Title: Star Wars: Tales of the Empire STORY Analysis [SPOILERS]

Tales of the Empire was a great show with very interesting character arcs, not to mention we finally get more Barriss. Today we're going to look at some shots, talk about the story and how it flowed, the good and the bad. Let's get started. Tales of the Empire has two major story arcs with little arcs packed in. It is formatted into six episodes, three episodes per arc. However, instead of saying there are only two main characters, I would argue there are actually three. Morgan Elsbeth for the first three episodes, then Barriss Offey for the last three episodes, but the third, I would argue, is Lynn Rakesh, as she also has a full story arc in the last three episodes alongside Barriss. We start the first episode with Morgan and the Nightsisters battling a droid army as well as General Grievous.
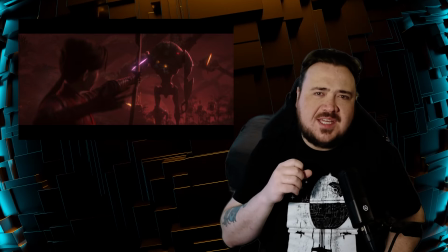(0:58)
Something I found particularly interesting in this episode was the fact that the
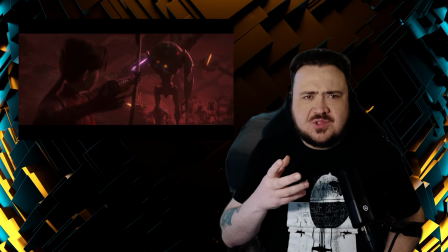(1:03)
droids are actually monstrous and terrifying in these opening shots,
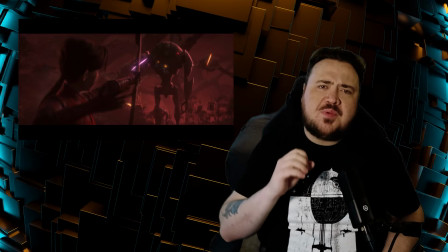(1:08)
taking multiple blaster bolts to fall.
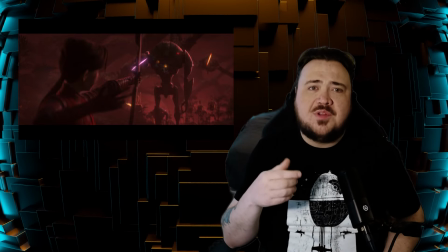(1:11)
This is a stark contrast to Clone Wars and the prequels, where the droids are depicted as weak and silly.
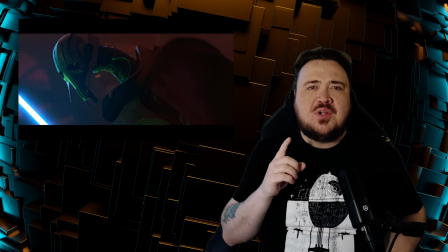(1:20)
Then we have General Grievous. this shot particularly was done well, especially with the lighting.
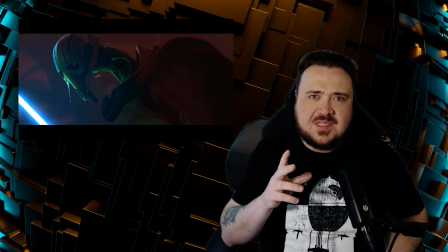(1:26)
This was an amazing portrayal of Grievous in his element, striking down foes weaker than him and laughing while he does it.
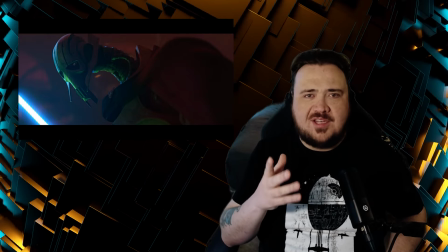(1:35)
I particularly enjoyed how his mechanical, guttural laugh was used throughout the first episode.
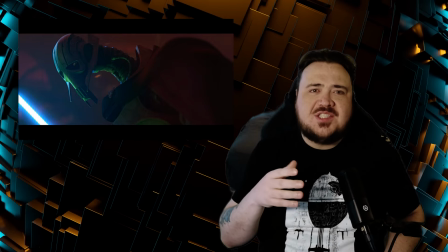(1:42)
Morgan survives, but quickly gets consumed by thoughts of revenge.
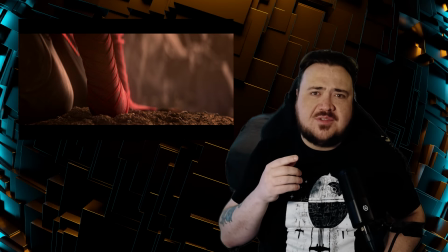(1:48)
Her anger and hate quickly poisons the Mountain Sisters that saved her, and she leads three of them into the grips of danger.
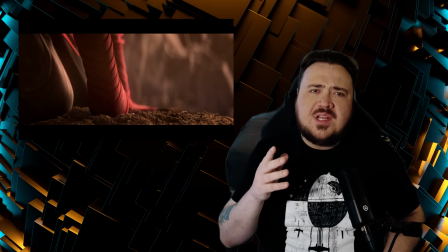(1:56)
The leader's daughter is killed, and Morgan is left alone with this amazing shot of
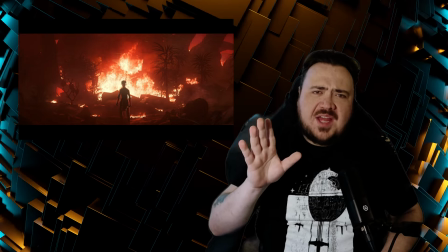(2:03)
a backdrop of flames indicating that she is on a path that will cause much destruction in her wake. Episode 2 was my favorite of the three for Morgan as it shows her gaining power and meeting Thrawn, who in the Ahsoka show she is devoted to. We begin with her giving a presentation to some of the leadership of the Empire about
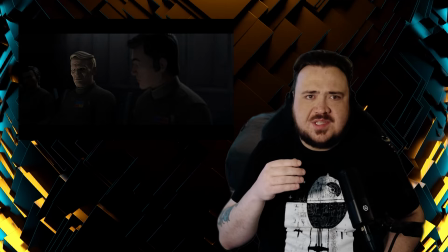(2:26)
her improved TIE fighters that were Thrawn's focus in the Rebels show. The Moffs seem unimpressed, specifically one that is designed to make you think he is selfish and lazy.
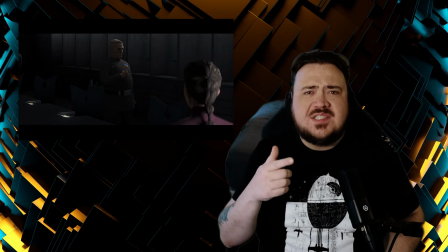(2:40)
He is condescending in his tone and his characters depicted as overweight, indicating a type of gluttony and self-interest, not to the Empire, which is what the next character we meet depicts.
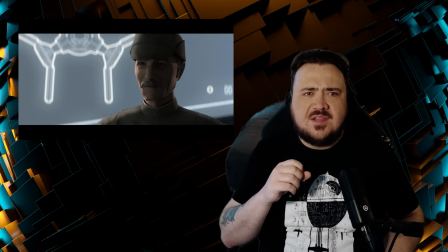(2:54)
Thrawn's man speaks to Morgan after all the moths are gone. He's depicted as an older, thin man with upright posture, insinuating that he's intelligent and devoted, if not to Thrawn, but to the Empire.
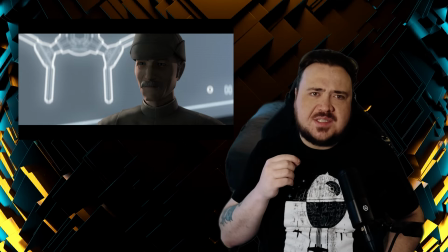(3:08)
The way he speaks is meticulous and mysterious, much like his superior.
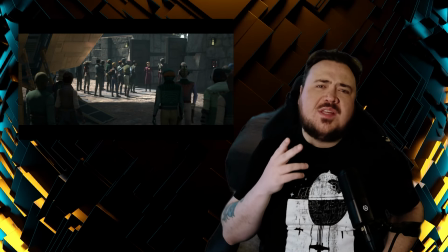(3:14)
Upon returning, the people of her city quickly turn against her when she returns with bad news,
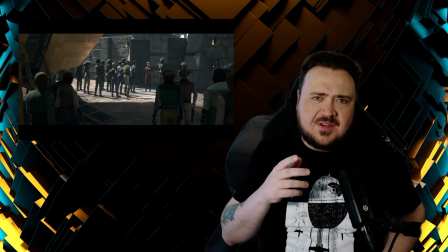(3:21)
souring what little kinship she may have felt by being their leader. She speaks of the fact that these aren't her people, a bitter reminder of the massacre of the Nightsisters and how she is alone.
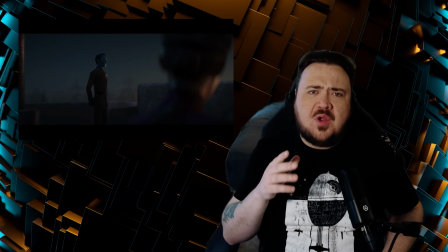(3:35)
Later, once tested, Thrawn enters the picture in all his majesty,
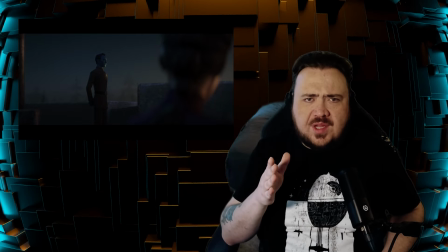(3:40)
mysterious and devout. to the point, and always ten steps ahead.
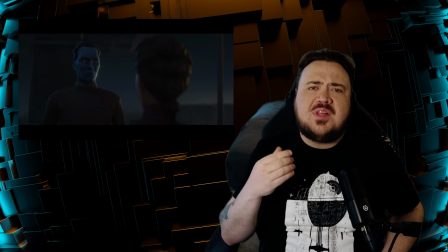(3:45)
She offers Morgan a chance to get what she wants if she would simply answer why she wants to gain the Empire's favor. Instead of lying like earlier, she tells the truth that it is about revenge.